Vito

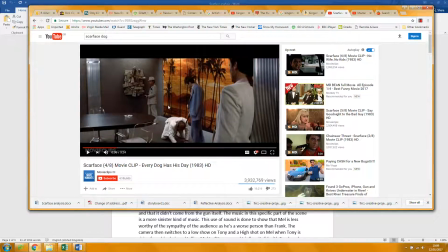Also, at the beginning, you should talk about the mise en scène and how this scenery here gives an idea of the idealized idea of Miami's beautiful sunsets, whereas in the reality of it is that we have
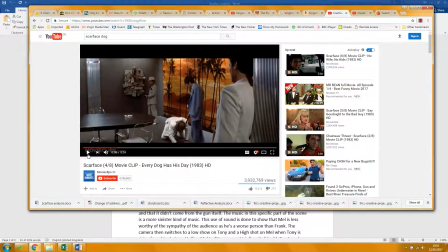horrible violence going on. It's corrupted, yeah.
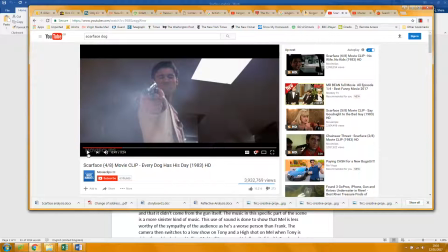No. Okay. As you say, low angle shot here.
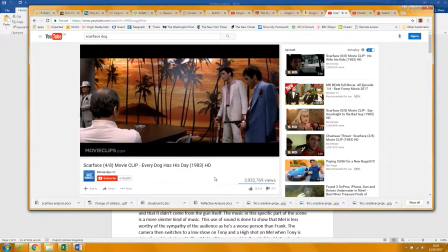Now, something you haven't talked about here that I think is quite interesting.
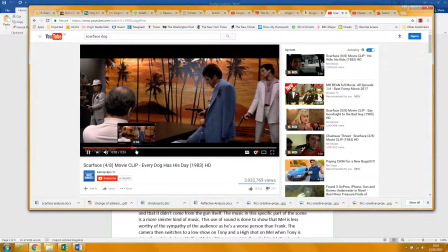If you have a look, that's where the music starts. You get this low note by the strings, which creates a sense of menace and threat.
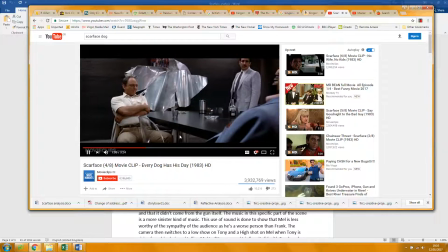And then we have the dialogue between these two, the shot reverse shot, the camera moving in slowly here, which increases the sense of threat.
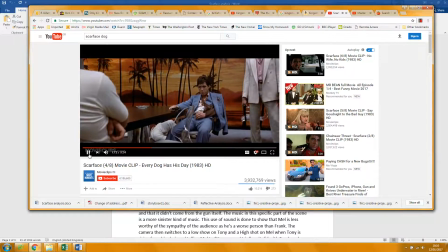But what I thought was interesting, again, the camera's moving in. This line, the side of the table, the black edge of the table here, suggesting the route of the bullet. It's almost like a clue to the audience that this guy is going to get shot in the stomach, you see, or he's going to get shot anyway, just to
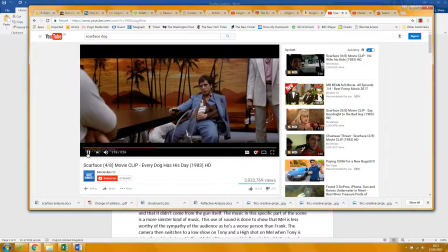pick that up. Again, the tension is increased by the camera moving in on Tony.
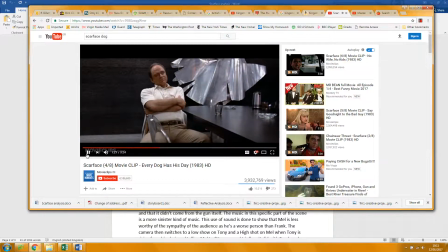Fucked up.
Let's go back to what you've written.
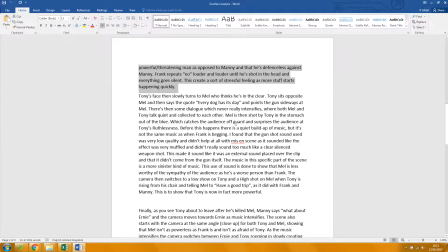They talk quietly. They're not real people. You have to talk about the dialogue. The dialogue is soft, something like that.
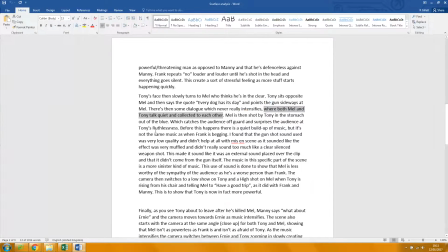Yeah, ruthlessness, no capital letter. Yeah, don't talk about this being different from what you've had before. Just describe what it is. This I don't.
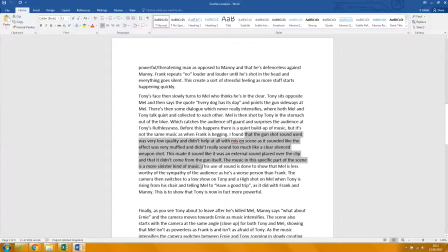This is not relevant about whether you like the gunshot or not. I think you should talk about what's going on with the camera and the sound there. Also, sound is not mise en scène, and you haven't spelt mise en scène correctly. Mise en scène is about the props and the setting.
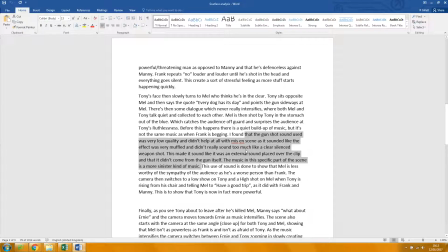You could write a whole paragraph on that weird sculpture, what they're wearing, the suits, how the cop has a cop holster, whereas the others have got weapons that connote their gangsterishness, or they can't really say that word. High shot, no capital.
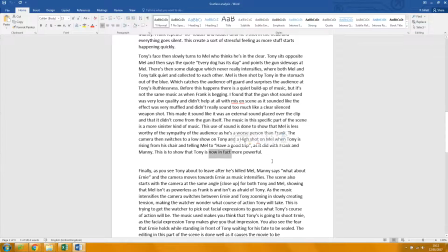Again, not fact. It's to connote his status.
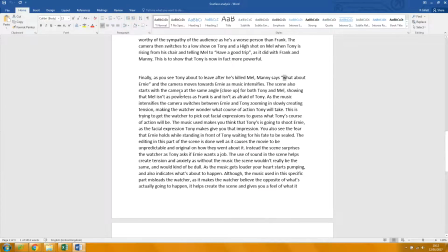Capital W here. Yes, good. Same angle, close up. Not sure what that means. You need to look at that. It's either be more specific about that.
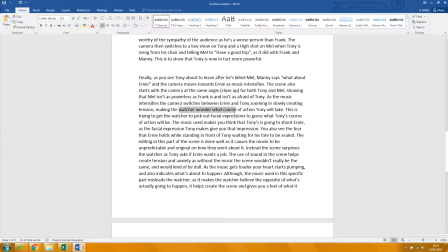Yeah, this is good. Yes, I would say audience, but watcher is fine. And I wouldn't use it twice. Good. So it's kind of wrong footing the audience.
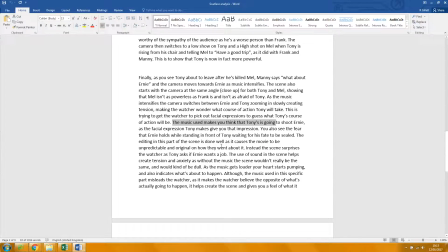It's giving a sense of threat. Yeah, and again, you should talk about, you see that Ernie, the
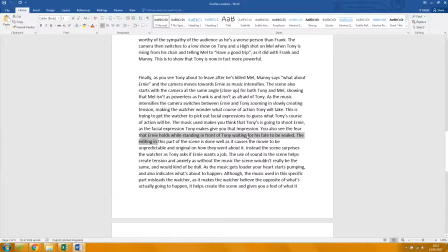thing about him is he's sweating, isn't it? You could say a little bit more about what the indicators are for him seeing nervous. Don't say that it's done well, because it's Brian De Palma. Pretty much everything he says done well. That's opinion. You need to analyze what's going on.